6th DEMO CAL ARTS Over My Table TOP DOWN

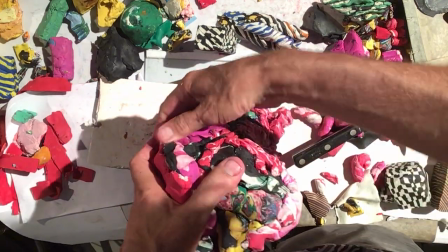This is the cradle that the whole thing got built on. I'm going to take them off.
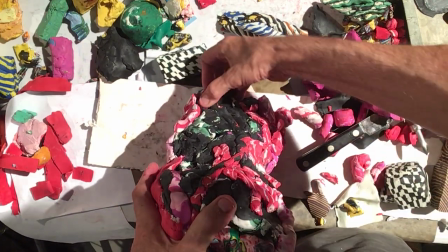It's going to let me sculpt the bottom now. In a way, I haven't really been able to change the way the shape of the bottom is.
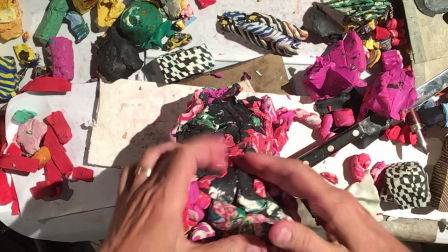And ultimately, at the bottom, look, I have this smiling texture.
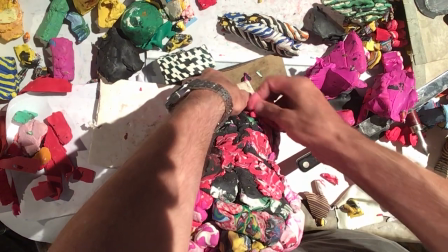It's supposed to flow left. It's supposed to flow right. I didn't do a very good job. It's okay.
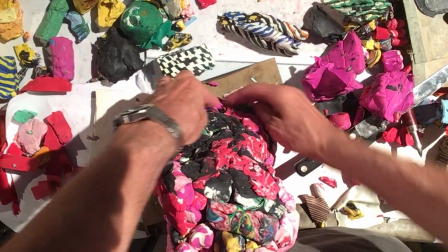It's going to be very bizarre to look at. But what I really want to get is a sense of
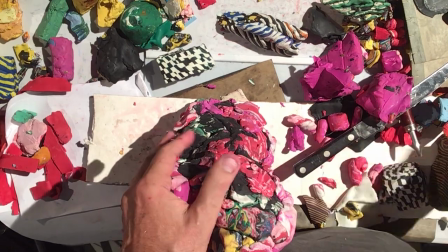the bottom lip not being chunky. So really all I'm trying to do is smooth this out so there's some kind of like,
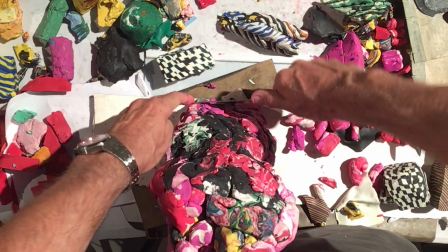even though it's going to be rough, at least when he smiles, or she, or it smiles, the cat smiles,
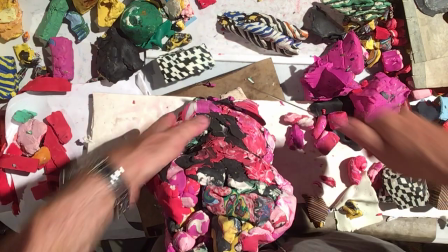it's going to have the cute sort of upper, it's going to have a shape that's consistent, right?
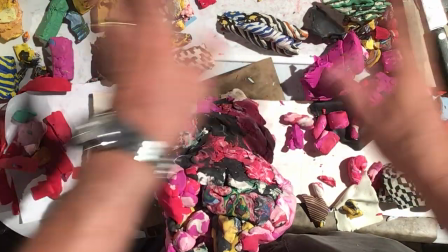The emoji shape. I'm just getting a simple emoji shape, so it's very super clear.
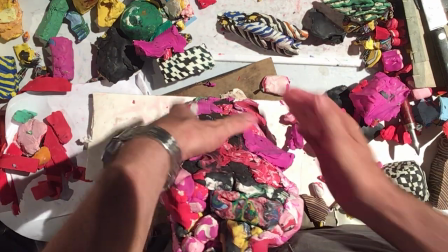And then I'm going to add these back in because I still need negative space to hold this puppy. All I wanted to do was make that coherent, so I'm not looking at a bunch of chop.
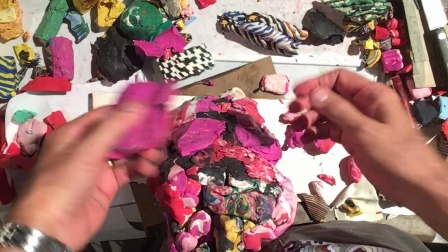I never touched it during the creation, and it felt like it needed some love, so there it was.
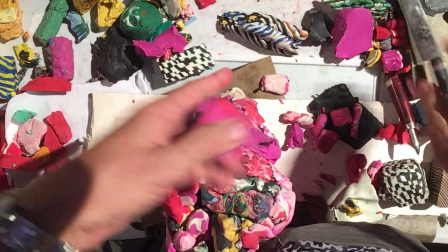This pink is, the magenta is going back in because it's good.
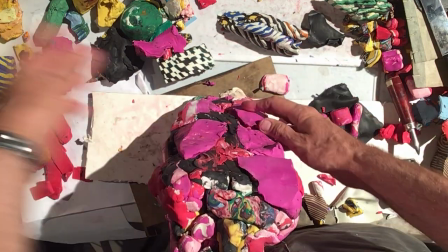This is really soft clay, as opposed to a lot of others. Like this and the purple and other things are really soft, and so they're brilliant.
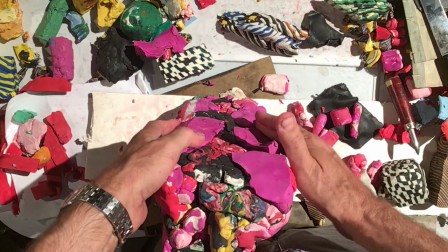There's soft whites and some other things, but they're brilliant at being the sort of last
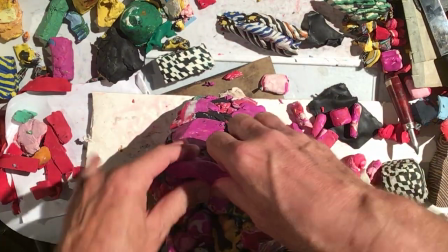outer solid, if you will. Does that make sense? You can see that I'm having no hard time making it actually flow.
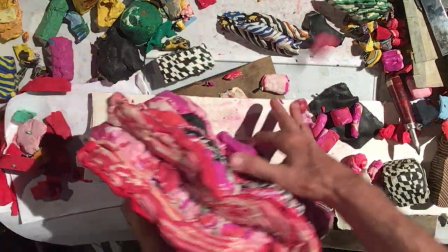And so, again, this is going to go down on the thing like that as a solid.
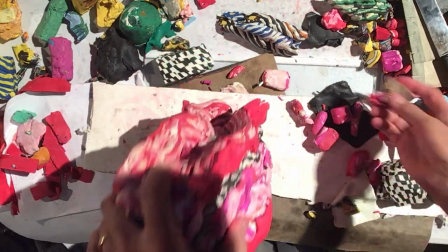I'm trying to, I'm just going to throw some information down here to make it straight.
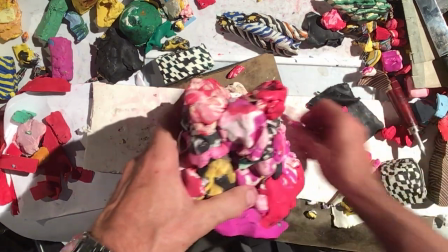It won't necessarily be the final. Okay.
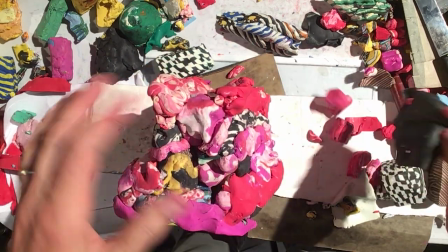One last thing is I'm going to use all the tissue paper I have to give some outline.
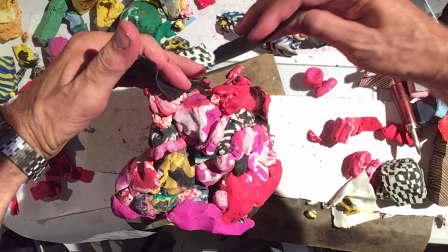So I think the ears need outline.
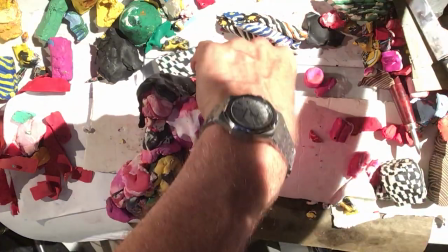I think if I have more outline, I might find something else.
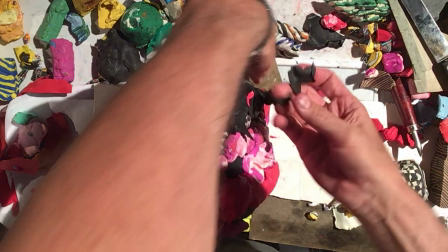We have black with lines that are new. Oh, I have the black over there too. Yeah, where is that?
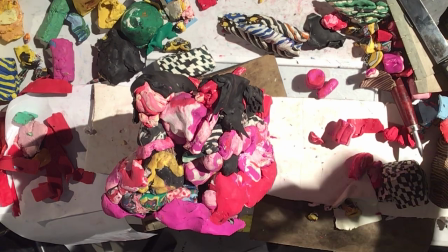Black with lines. Over here? How many do you have? Well, it's a little thicker. than That's okay. this one.
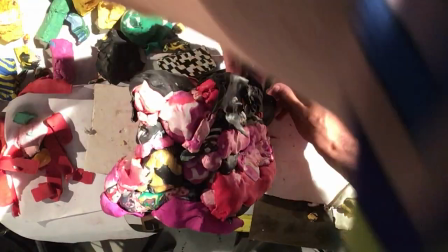It's a good touch. I can make it for you. No, let me finish with these tissue papers.
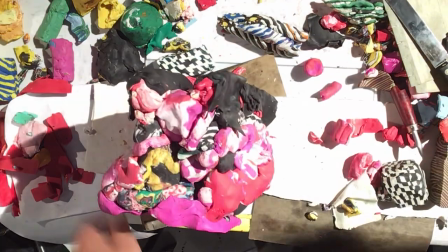I could articulate the pointiness of the ears.
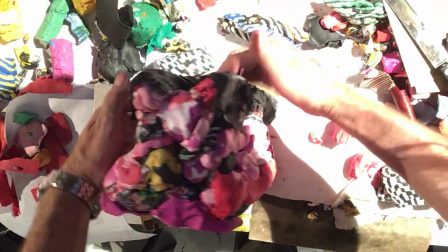So he's more like a Johnny Depp cat, which he's going to be anyway. He's much more of a Halloween crazy cat.
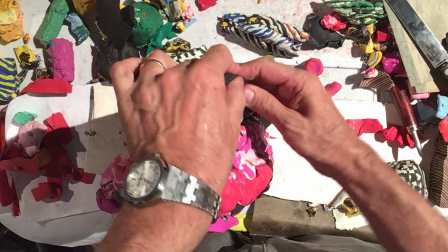So all I'm going to do, watch what I'm doing. I'm just pushing the ear out and pinching the top because I want it to be more clearly ear-like and not less blob-like.
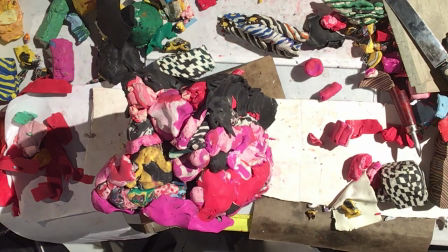And I'm thinking the ears go like that. Ooh, wow.
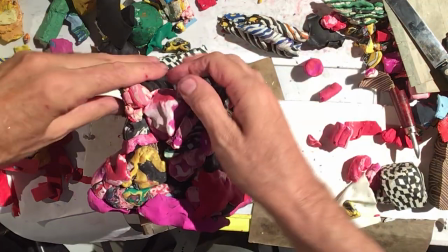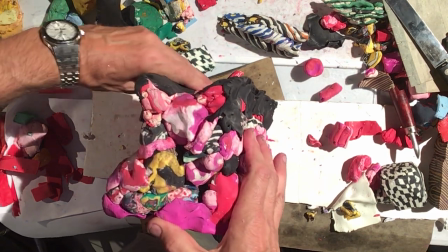Yeah, there's a kitty in there when I look at this.
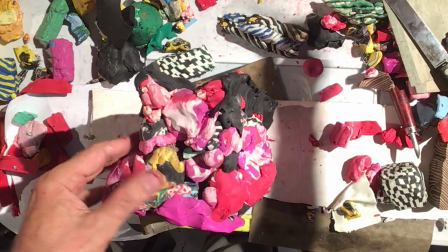Now you have some orange. This is really beautiful stuff. Go for it.
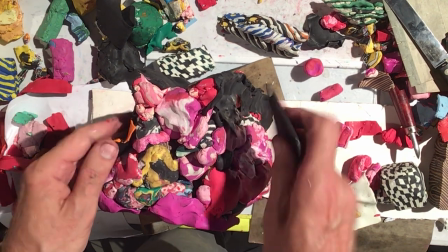This is going to allow me to block out everything here, but it's adding an extra color, which kind of gives it a
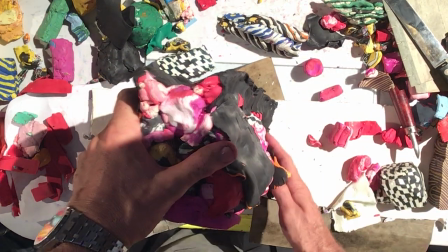gravity glue. It's just nice. I mean, I haven't used any orange, right? And so it's a single. Is that it?
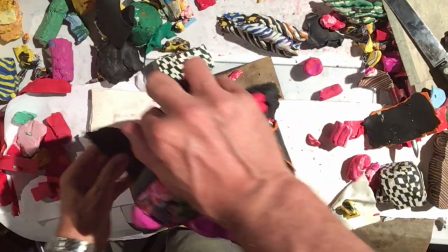Thank you. It's a single. It's like a little touch that's.
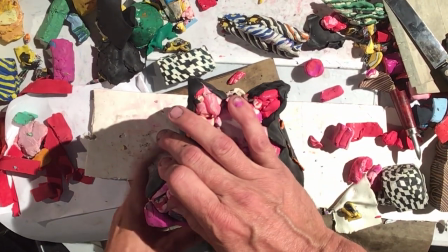It's nice to pull back on one color and then throw it in just as a last thing because it, I don't know,
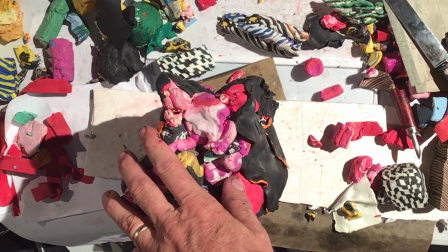maybe it's more childish, but it keeps the spontaneity of the, I think it can work with the color palette that I've chosen,
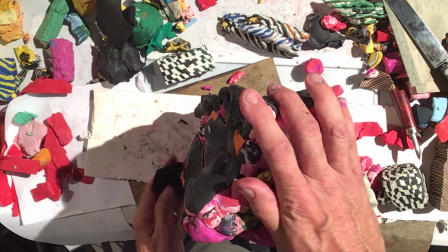even though it's a very weird choice. Here. Thank you.
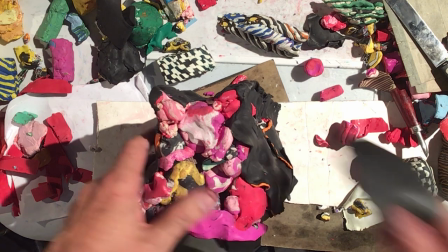Is that magenta piece there meant to be like that? Which one? This? Yeah.
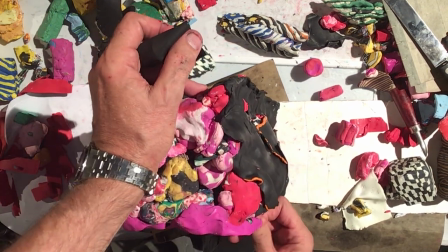I mean, I could smooth it out, yeah. So this will be rough and rugged.